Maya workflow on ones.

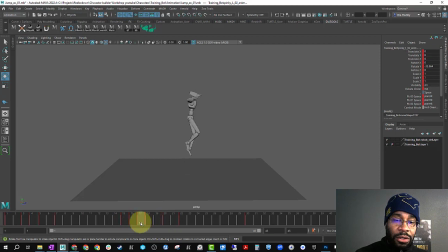4:13 Let's see how that feels. I think it's too much abrupt right here, so I wanna slide these two keys down. And then he goes back to idle, and then from here I can go ahead and address the rest of this if I wanted to.
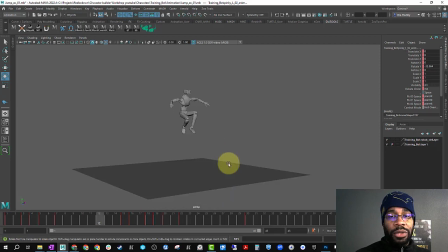4:28 Like, I focused on the pose, and now I can sit here and sort of work with the timing, knowing my poses are what they want to, where I want my poses to be. And if I don't, and I feel something's out of whack, I can easily go back, adjust the whole pose,
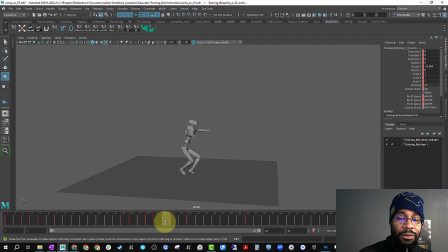4:43 add a new in between to sort of flesh out stuff. Actually, I want this one at frame 20, 19. I want to make an overlap, or not overlap, but more of a settle. Go to frame 40 for my, so the character gets up.
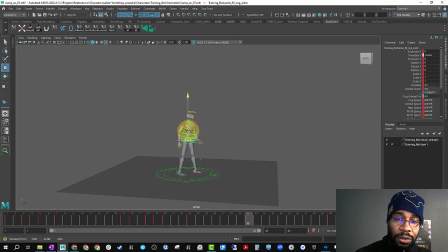5:02 So I'm gonna push them up a little bit. Not that I would want that because his knees lock out, so I'm gonna go ahead and adjust it a little bit. And that can go into the curve editor. But this allows me to export this out, put it in game,
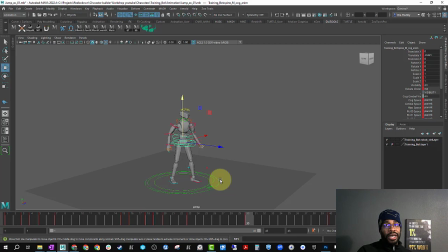5:19 allow the designers or whomever needs to look at it to look at it, a quick pass, and it also allows me to go in game, test it out. If something's not looking right, I can just go simply in, know where all the keys, know that all this is on one pose, and just adjust things around.
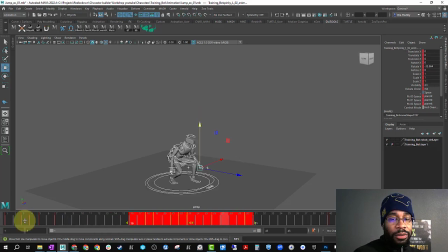5:37 Say maybe the hole needs to be longer, so he lands up and he holds, and then he comes down. Okay, looks like it settles too fast, too abrupt, so I'm gonna push that, push this a little bit so it's not as abrupt. And you can easily go back and forth, and then when everything is somewhat final,
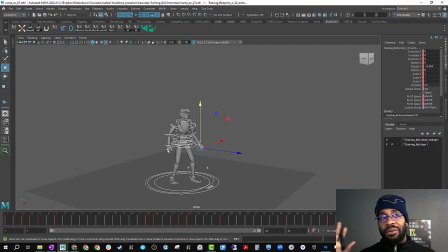5:53 everything looks good in game, everything looks good from whomever else is looking at it, from supervisors to other designers, you can go from there and start adding your polish in, tweaking out even more, go into your graph editor and make those adjustments. Now this is just like I said, this is just one of many, many workflows out there,
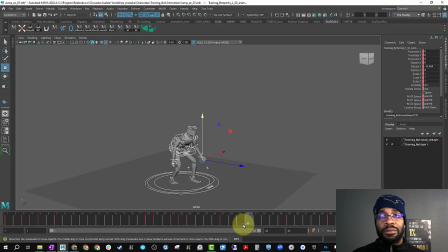6:12 and I do highly recommend you experiment with them all, because you never know when you'll need the fall. Lean on one more than the other. All right, I hope this helps, and if you need any more tips, just let me know.